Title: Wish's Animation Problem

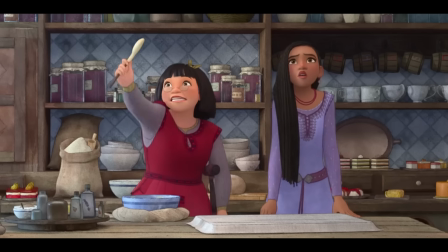And like I said before, the style they have isn't bad, as they offer some uniqueness to it expressed in films like Moana and Encanto,
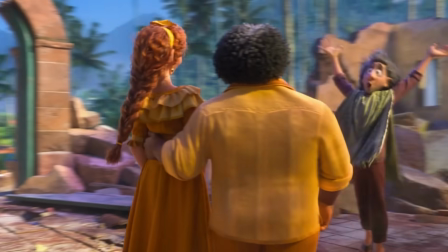which I'm a big fan of, where it really showcases the beauty of Disney's 3D revival style,
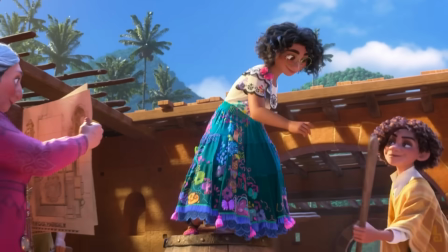but sometimes it gets dragged into disappointing results faster than trailers like Wish.
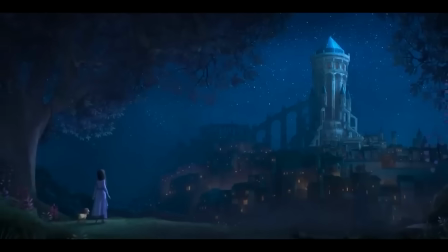And when they try to blend it with something like this, as I mentioned before, it looks something more akin to a Disney Junior show, which of course is not the quality Disney should be producing on the big screen.
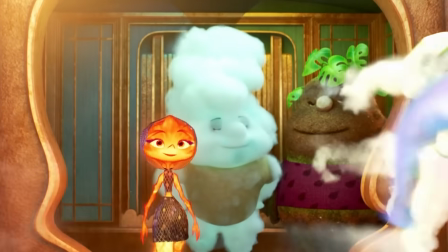It lacks innovation from what we have seen before in Pixar with Elemental and the fire effects, and of course the ones from Spider-Verse, which styles influence other studios like DreamWorks and so forth.
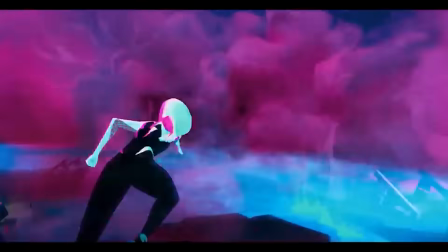But it's not to say I don't want these types of style for my films,
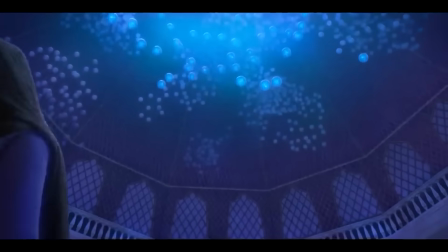as it does offer something different and really keeps Pixar's image in check to stay unique and not uninspired in the process under Disney.
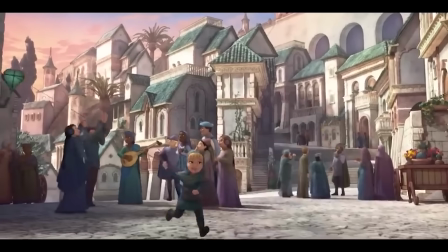But sometimes it feels like they put this film in the midpoint of unrefined mess that takes any enjoyment out of it.
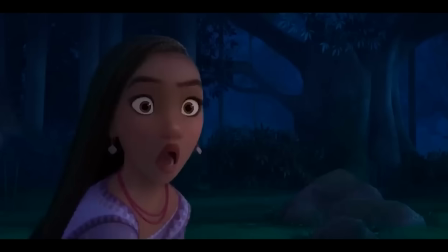But alas, when it does come to the story part, no matter how good or bad it is, the animation still doesn't matter at all,
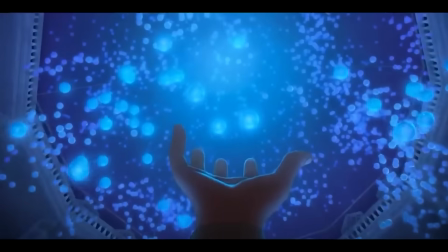and can actually benefit it if it pulls it off well with what I'm hoping for with Wish and the return of such classic elements that this film portrays.
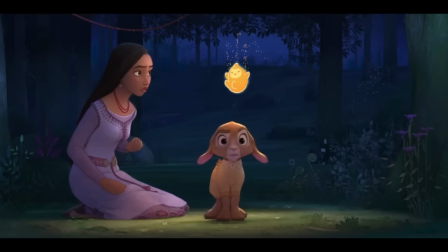But then again, people are being set up with this expectation to the film considering it is the story labeled as a century in the making, with the Disney 100 logo appearing across this year.
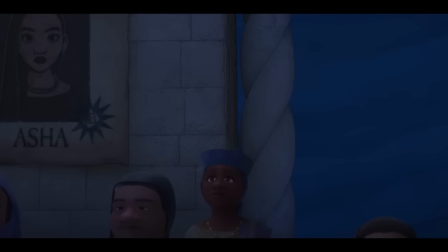And when you do that, why wouldn't you actually expect something a bit more from the grand old company that was known for pushing technology before anyone else actually could,
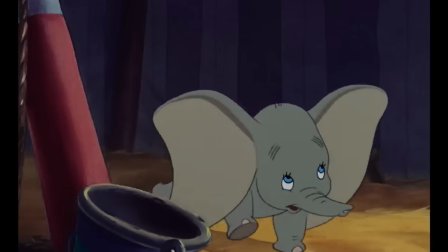producing things no one had ever seen before at its time? It's these factors that contribute to the feeling of the movie, whether it can impress or depress,
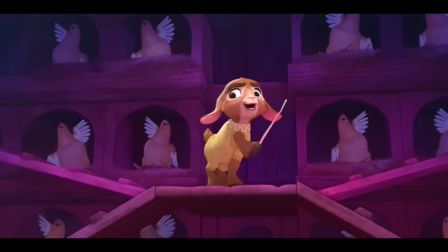especially when the movie is called Wish, where wishes are an integral part of what Disney is known for,
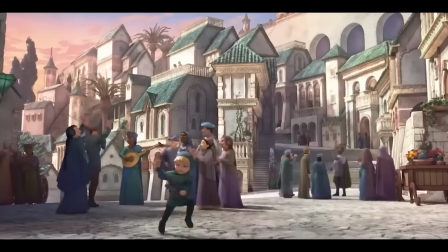where you would want it to actually shine as bright as the largest star in its overall feeling. But you aren't just getting that feeling with Wish at this point at all.
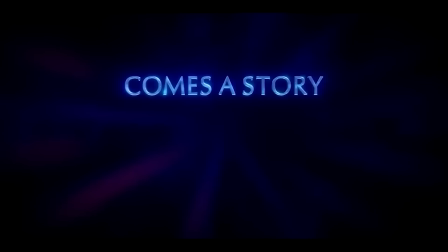You feel conflicted, half bad and half good, where it feels like it returns to form in some aspects,
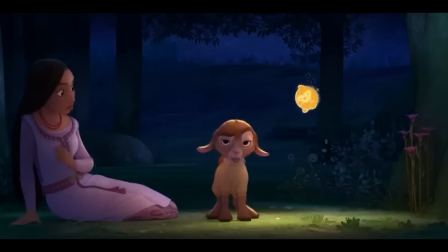but also not impressing enough with what has already been happening in the animation department, falling into the same generic mediocrity we've already been accustomed to characters,
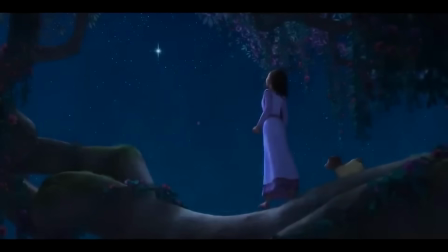story, and of course what has already happened.
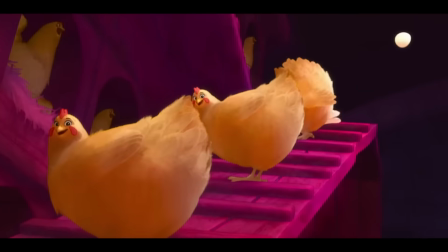And although we've learned not to judge films as much from a trailer alone anymore rather than the content of the movie, it still doesn't guarantee one would actually improve upon the other.
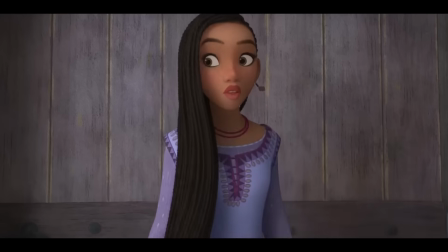Still two different studios as two different stories that come with different outcomes,
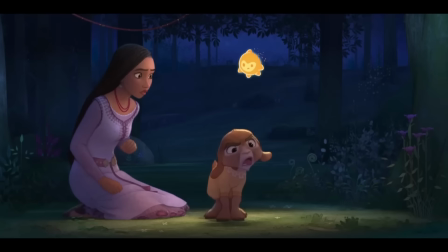where you just have that innate feeling that this feels overall bland and generic as hell on face value,
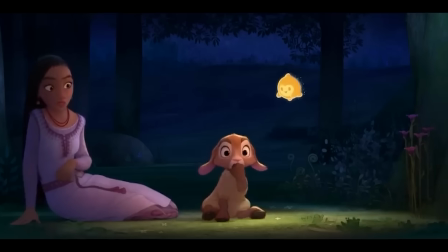which is what the most people have come to expect out of this company and every film division they offer.
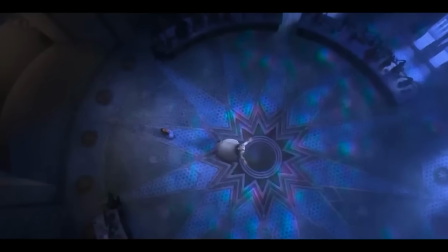I know I contribute to complaining a lot about these decisions, but that is because I absolutely love Disney and want them to reach as many people as possible to find these factors out,
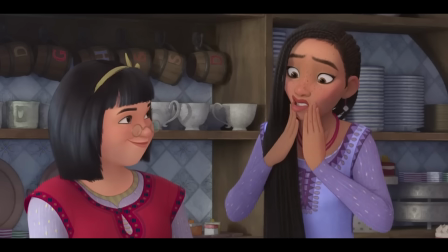to really actually showcase the beauty of what they can do with the passion for the art that they have always stood for. But I can't always give them the benefit of the doubt anymore as a fan,
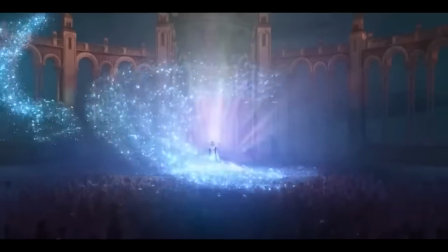because the executives who run it really don't give a crap anymore about those very points, the very stories that can actually be created as a result.
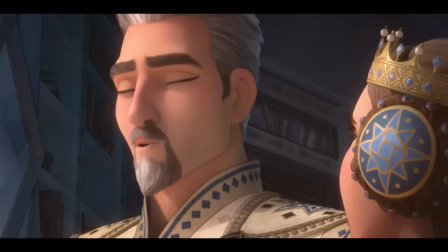But at the very least, I am happy this trailer is better in that aspect because of what they are showing us more than what we've seen in the teaser,
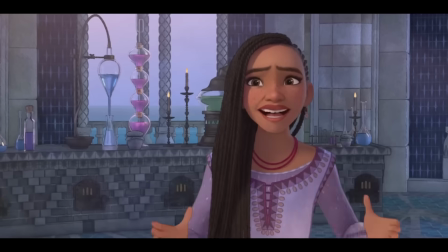but still doesn't excuse of what I'm actually seeing not as fluid as the other Disney stories,
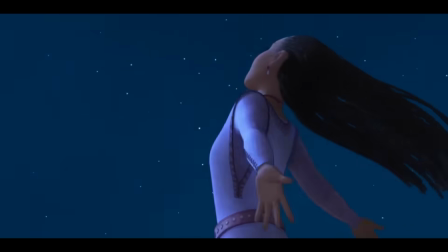the quality you would expect for a theatrical film, like the difference between a film and its direct-to-DVD sequel.
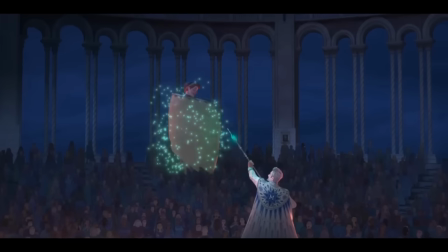It's something that becomes more noticeable on each distinct rewatch of the trailer,
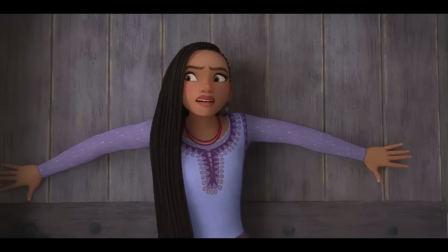and how the movie comes across as more choppy and unblended with its background, losing a great sense of distinct identity towards it.
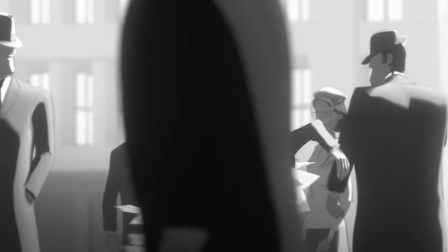It's something again I mentioned in the first video with Paper Man. Here you have this short story that has this sense of identity and blend of animation,
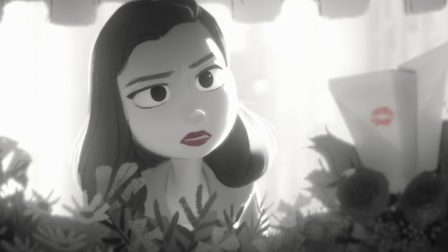done in this black and white 2.5D style without any much dialogue to it, really focusing on what they wanted to achieve in that world,
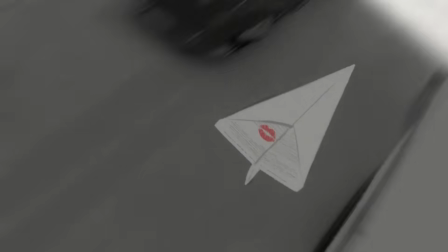and it really worked. Everything feels fluid with each other and its ideas, because they knew what style they actually wanted from the start,
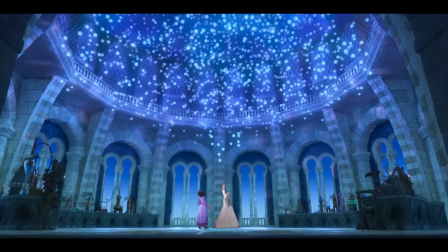compared to something that feels like a mismatch of various ideas that they actually wanted to push but didn't actually come to a distinct agreement.
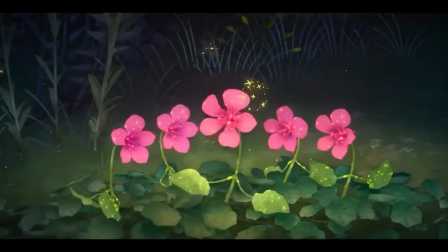I could be wrong about this, because sometimes they shape the story in so many different forms,
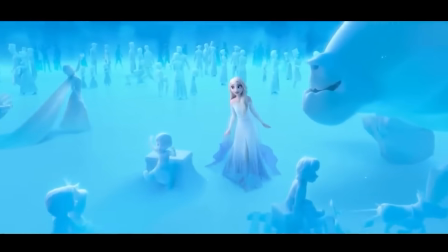but with the executive decisions and the schedule of other stories that have been released, it just feels like that decision and nothing more than that.
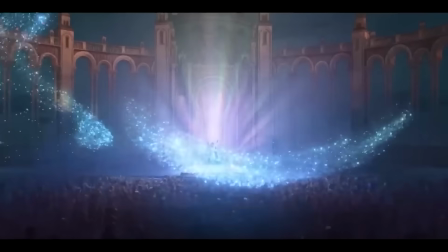It feels like that Sophia the First style that has actually been shown on television rather
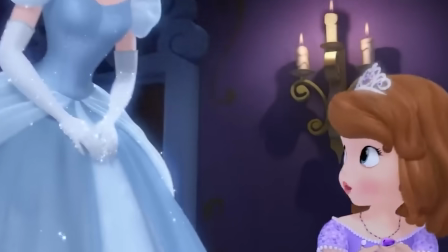than the theatrical film that people actually enjoy today as adults as they did as children.
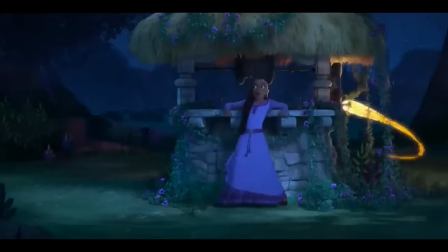And at least that seems like that is the problem on the surface, as many inside do tell that this might be a problem with the online compression,
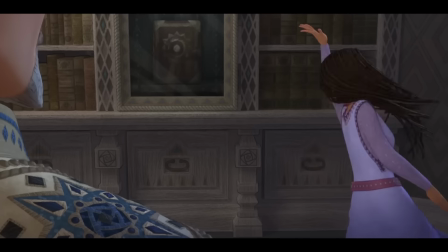which I have noticed on my reviews looking back at YouTube's final published result compared to what I see editing,
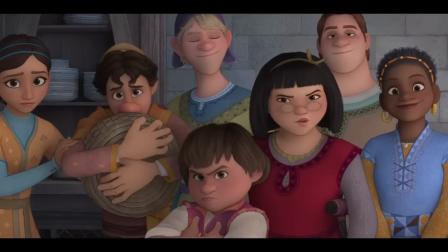but it also doesn't seem like that is fully the case with what is going on with the lighting and the colors that seem off still,
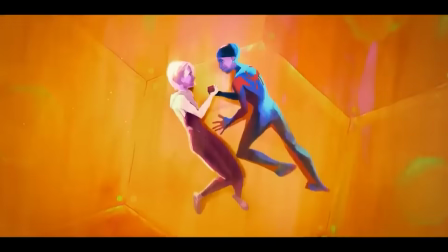compared to say the clips of like the Spider-Verse online right now,
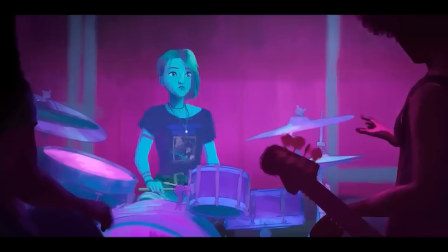which don't seem too much different from the trailers or when I saw it in theaters, still being the same quality we actually expected from it.
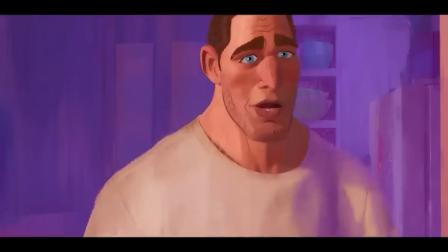Because theatrical releases are still the prime way of experiencing these films, where Wish actually should be seen that way,
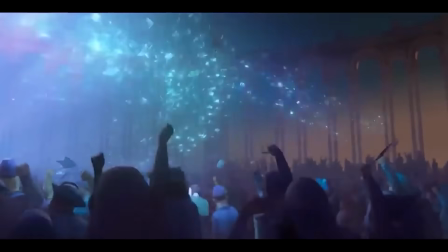but it's the way it's already been presented that seems too lackluster in what should be expected.
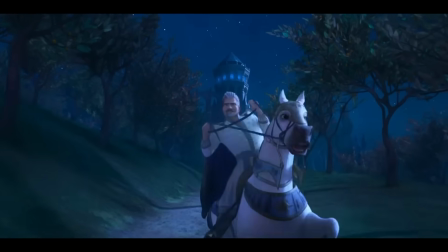Lines that feel more like a filter rather than an actual design choice for the character, that no matter how beautiful you can actually sell us on the watercolor backgrounds or the details of the world,
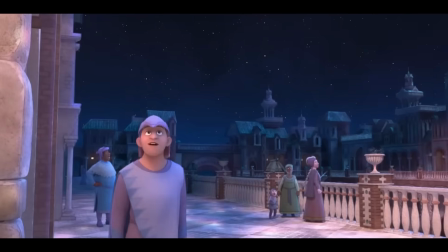it still does not excuse the way the story would actually play out or the movement of its very animation.
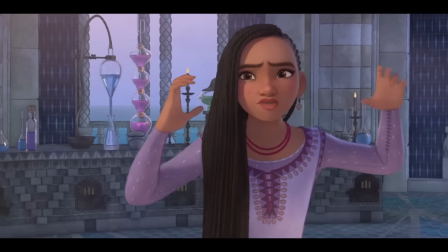It feels restrained against its very world it tries to portray, a world that I am myself interested in and would love to see on screen,
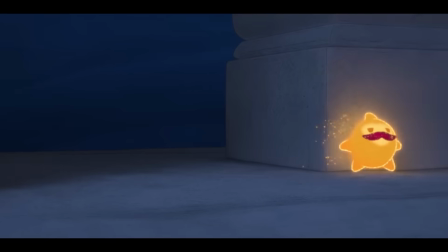but once again against the animation of its characters that feels restrained against that.
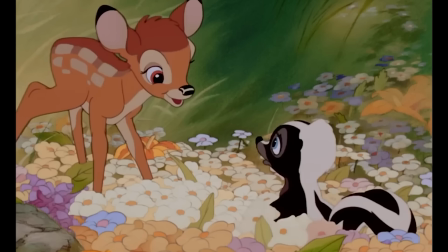It just doesn't feel like it's complementing that part in any way compared to what 2D films could actually do that expresses more and logically blends in with the watercolor background.
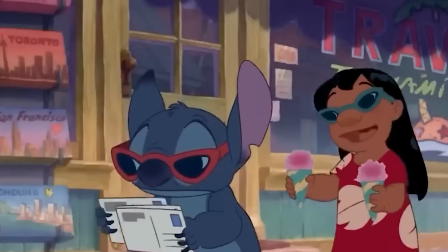Something similar to what Lilo and Stitch had, where the design of the characters did match the background of Kauai's mountains,
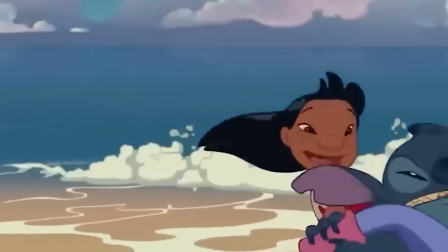which were in fact really done in watercolor, that it makes you feel like you're in Hawaii in the scenes that feels real to this.
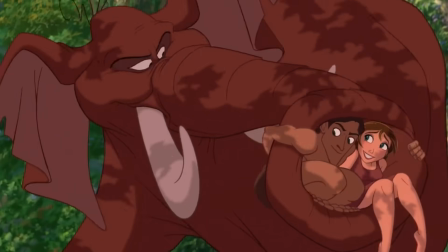And then you had films like Tarzan, Atlantis, and Treasure Planet combine the use of 3D with its 2D overall,
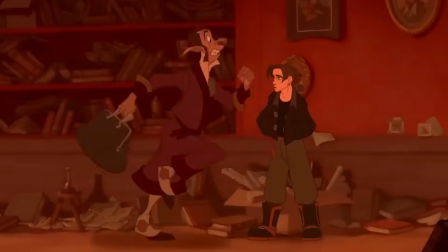and it still fits in well with what they tried to express in the size of the world without taking away anything for where its design focus is.
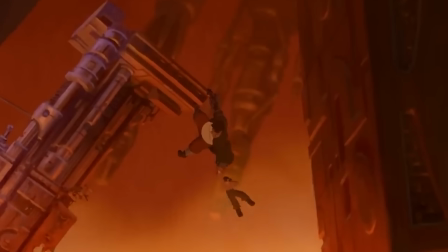You agree with it because its choices fit compared to what has actually been shown in the trailers. And once again, if you compare the movies to,
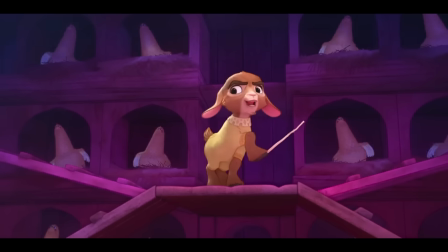say, Encanto 2, you also notice how stiff this movie actually becomes in that regard in the realm of 3D.
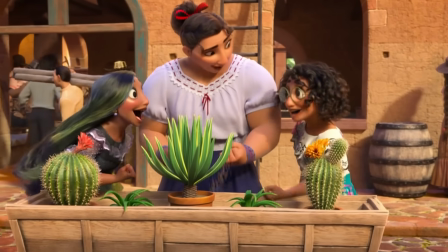The characters are also very expressive on their own with the style that Encanto actually presents in the movement of its camera to portray the mood in the background,
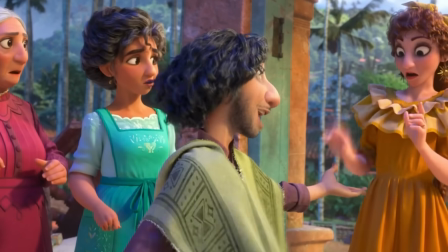where the idea once again is the style of what the world is trying to be and actually express in the mood of the characters.
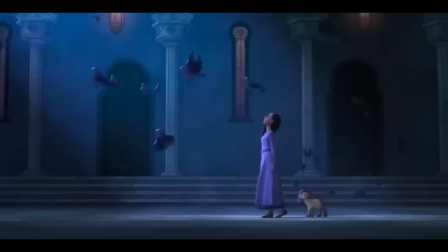Where now Disney finds itself wedged into the middle of it where it cannot be either of the two and results in its unclean movement.
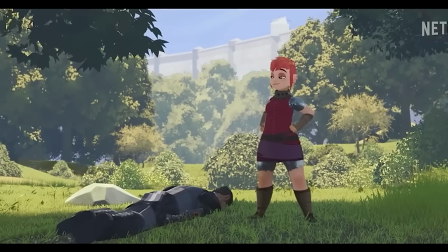The closest we can compare this movie to is in fact Nimona, a film Disney almost canned themselves by shutting down Blue Sky Studios before it was actually revived,
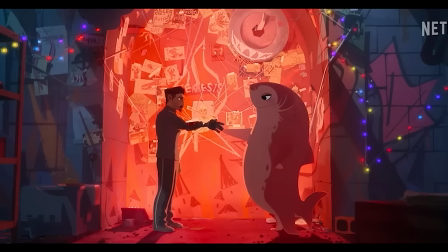becoming a stylized film that was actually inspired by Eyvind Uddle,
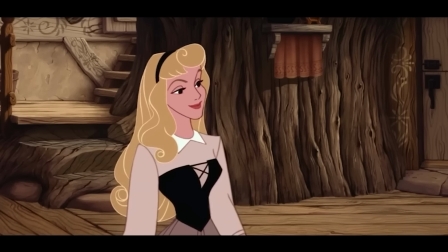who actually contributed to the background art of many Disney films in the 1950s, especially with films like Sleeping Beauty,
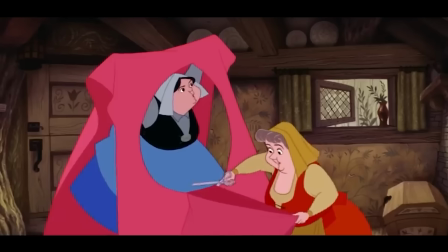which is the most beautiful Disney film to date, or most beautiful animated film ever.
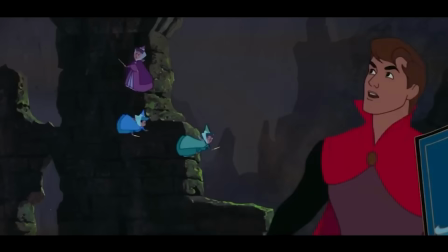A world that actually blends in well with its character designs for the charming definition of what a medieval fairy tale actually entails.
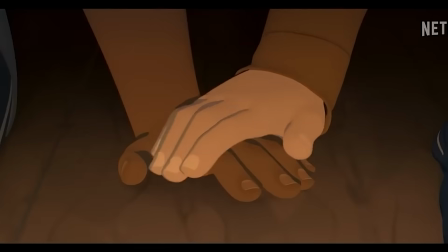And in doing so with Nimona, they combine that with the modern world so well where the animation makes sense.
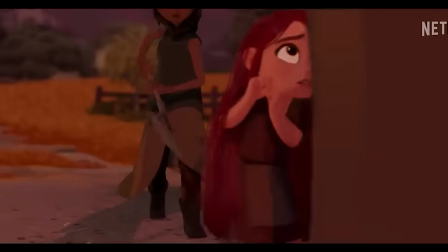Once again, it actually looks fluid, and it flows well enough to sell you on the point that is actually being conveyed within the very movie.
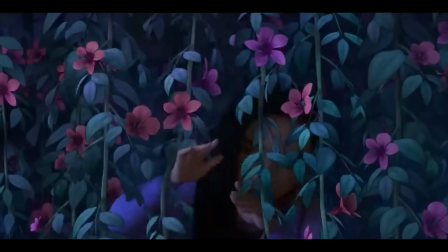And that is something Wish actually hardly features at all. It feels choppy because they want to go back to 2D, but it also is trying to be fluid at times because the characters are in 3D.
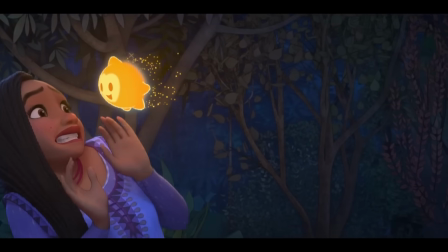But I still think there are various elements within the characters itself that makes this film very unique on its own,
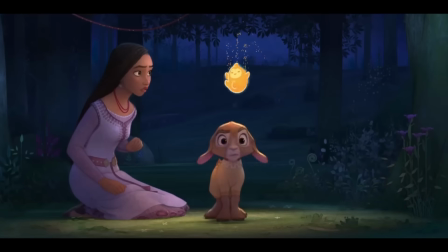but it sells me off as they're not doing enough for it to actually be believable as their films actually should.
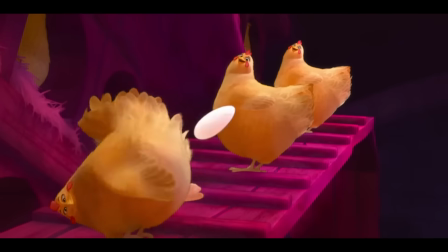It doesn't feel like what I should expect at the top tier of the studio compared to the bottom that is usually going on TV.
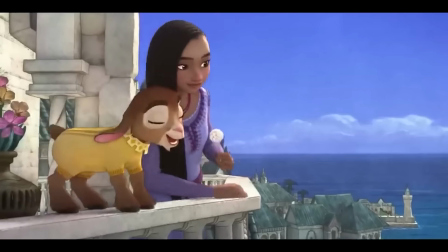In a different time, people would probably be less harsh to this like they are now by general reactions,
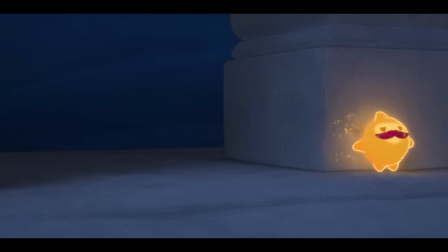but when you're actually introduced to the standout movies that dropped just before this, where it creates a level of enjoyment not seen before in appreciating the art of animation,
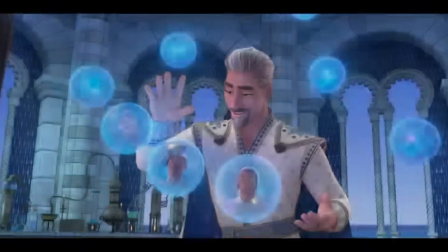then why wouldn't anyone actually be critical to this before its release?
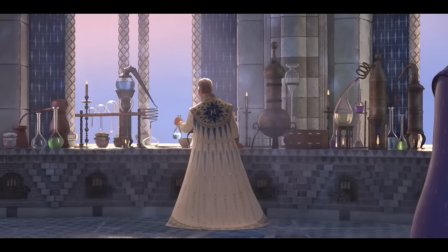Why shouldn't we be making the company actually do better for its fans and the overall audience that actually wants to enjoy something where the standards have been raised higher?
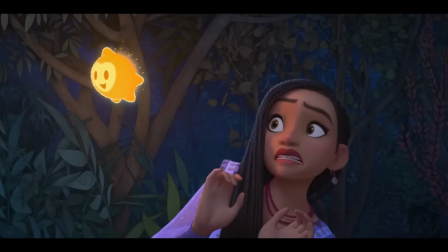Once again, this is the company that actually raised those standards in the first place.
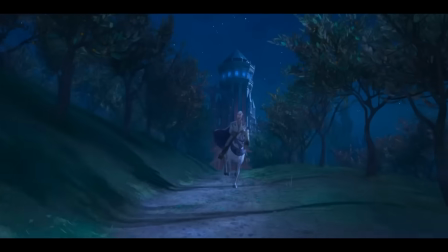And I don't mean to actually constantly knock down those who actually work on this, because there is a talent behind it and some actually might display passion for this new work,
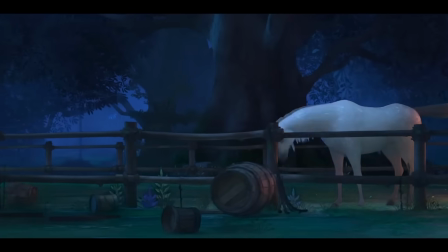but that overall attitude gets overshadowed by this company making the most safest decisions ever.
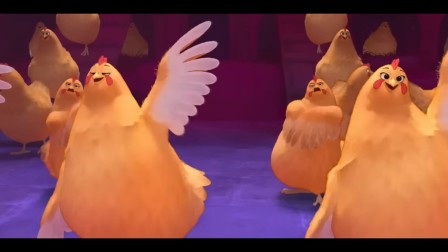The original stories actually become too far and few in between in an age where the focus is more on the output of these remakes,
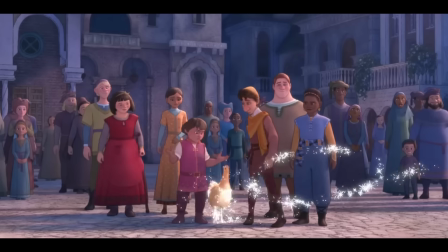sequels, and anything to deal with their brands they personally invested in. But then again, if their past work are anything to go by, then this might actually seem like a real hit once it is released,
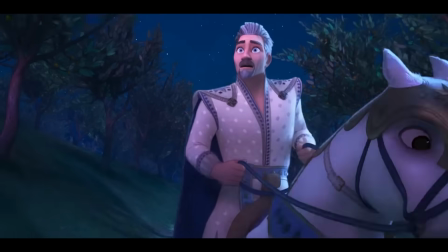and I don't doubt it, but just wish they actually cared about what is being built in the first place.
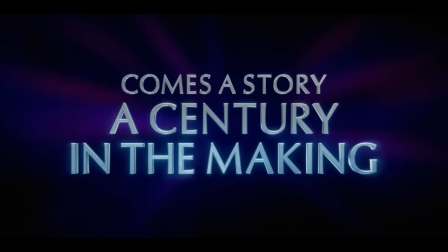Movies like this are in fact intended for all and do not need to be portrayed or perceived as a style that looks more like a kids program.